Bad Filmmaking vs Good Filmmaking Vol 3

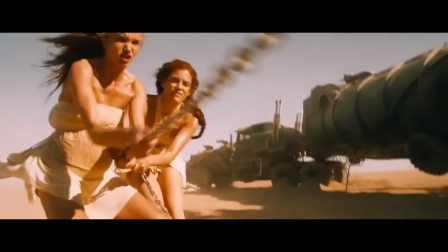26s
This scene, even without context, is brilliant.
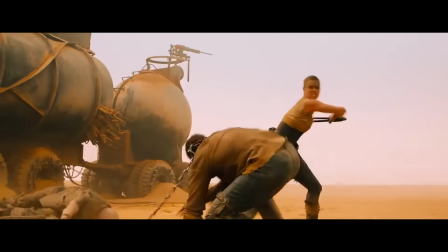32s
If you've not seen Mad Max Fury Road, you're probably still intrigued by this scene.
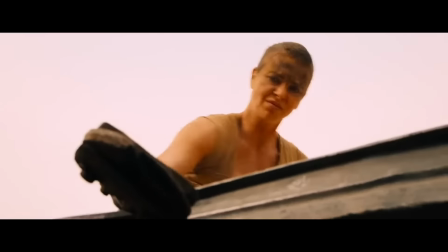38s
The 2015 George Miller film, upon release, set a new standard for how action movies should be shot.
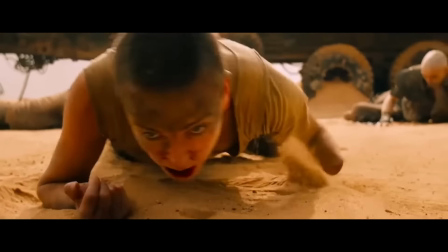48s
and with the most basic storyline captivated a brand new audience to the cult status franchise.
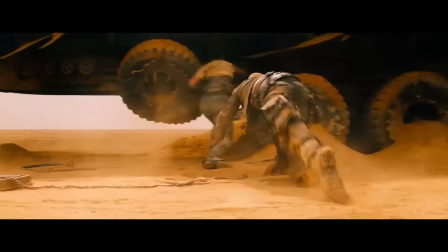58s
But what is this scene doing so well and why is it so good?
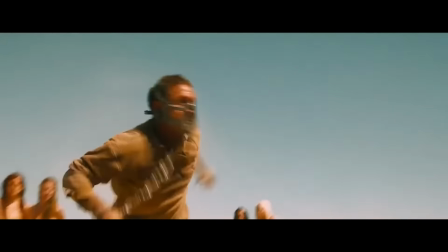66s
There's two key reasons. The first is storytelling.
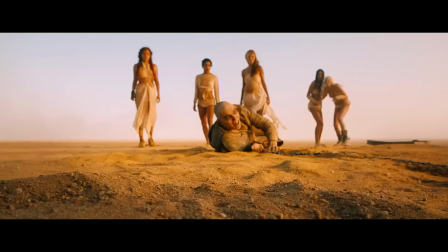74s
How this scene works so well is all about storytelling. The fight itself has a three-act structure.
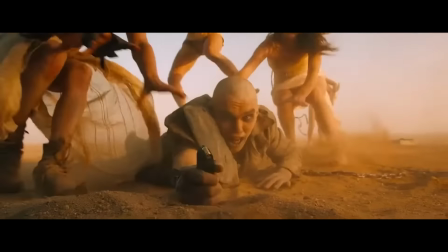82s
Beginning, middle, end.
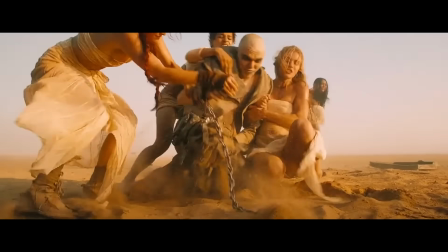84s
In essence, all stories should have an equilibrium, a disequilibrium, and then an equilibrium again.
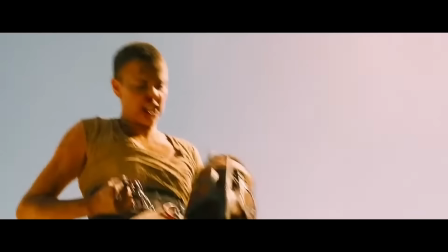95s
This also applies to franchise films.
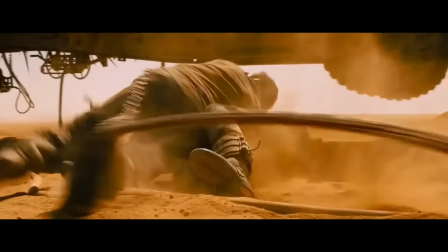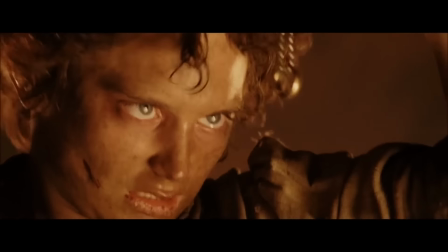103s
Frodo has his equilibrium, his disequilibrium, and then in the final film he's back to his equilibrium.
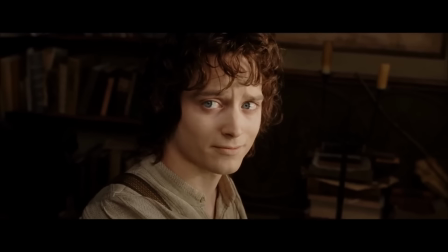111s Not quite. There's room for a little more.
This scene captivates the audience by doing the same.
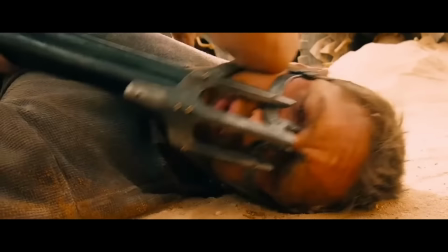119s
Max has the gun and the upper hand. Then he doesn't. Then he does.
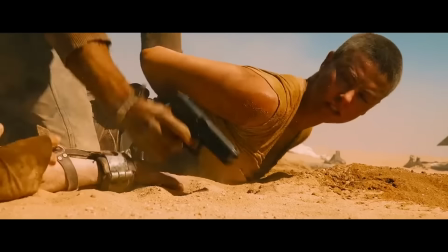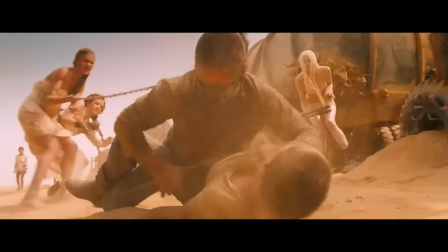132s
And it has stakes for each of the characters in play,
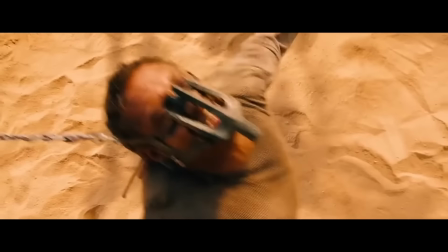135s
which means that each character in the fight is contributing to their own stakes.
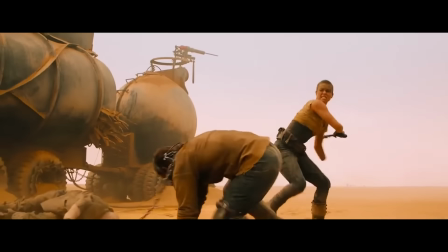141s
Not to mention the various disadvantages each character has.
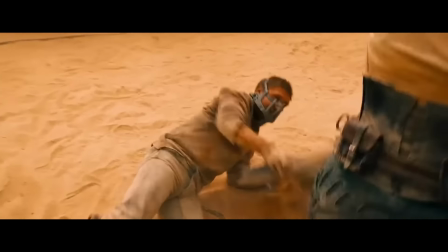145s
Chains, guns, prosthetics, hidden guns and physical size.
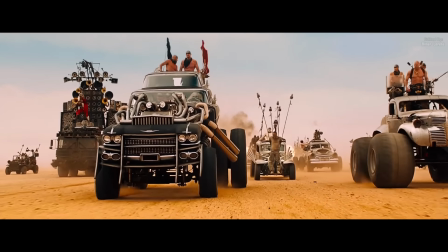152s
Maybe more important than any of that is the technique that George Miller uses throughout the film called center framing.
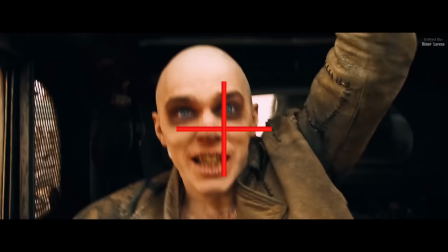160s
Look at each of these shots. Each one is framed in the center and this is to keep the viewers attention firmly fixed on the action.
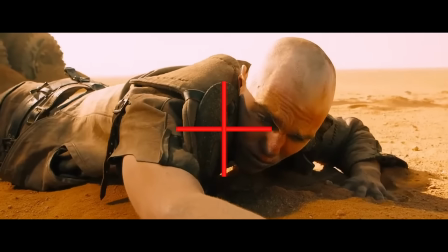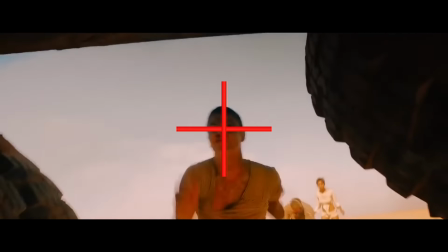176s
And make it easy for them to follow. These are very simple techniques to make filmmaking more effective and
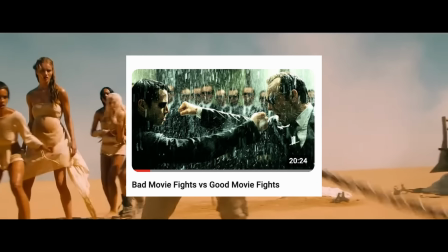183s
I cover it on my bad movie fights versus good movie fights video Simple filmmaking is the best kind of filmmaking
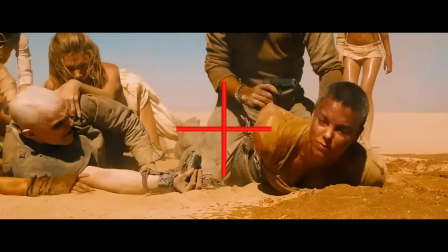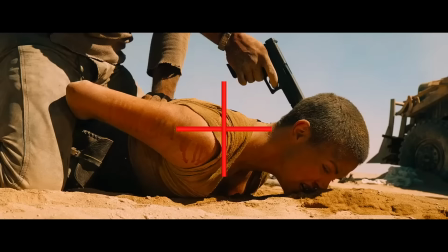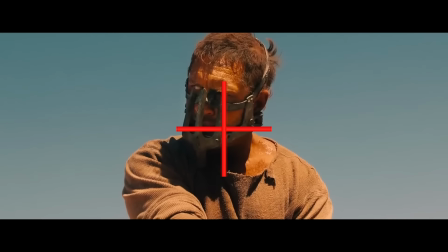204s
So now let's go to I dis equilibrium
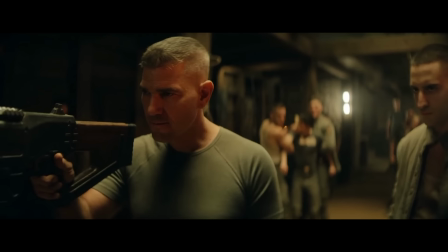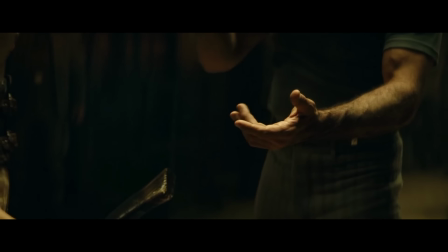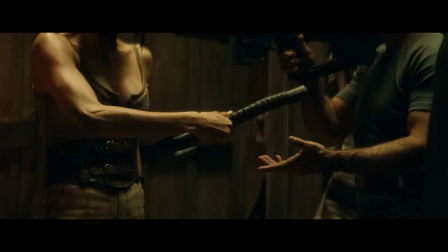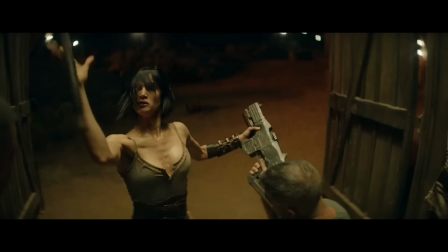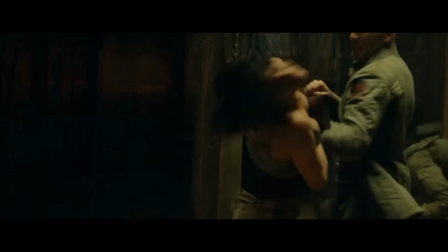239s
This is a scene from the 2023 Zack Snyder film rebel moon Now based on everything we learned in the first scene,
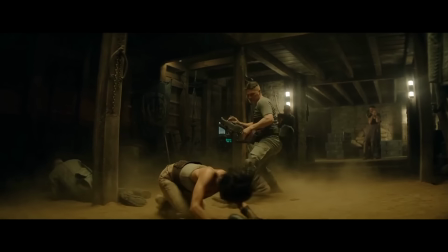247s
what's wrong with this scene? Well firstly, does this scene work without context?
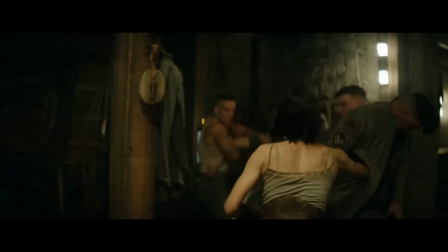254s
Well sure, on a basic level it does. She wants to beat these guys up.
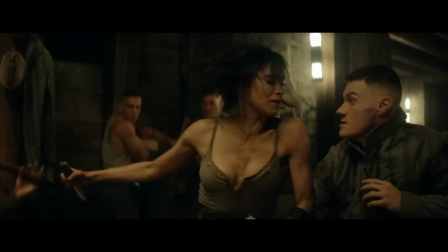262s
But why? With Mag Max, he was at a physical disadvantage with the chains and the mask.
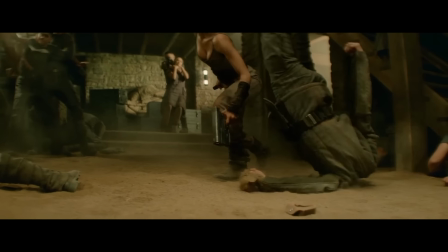270s
Is there a story here?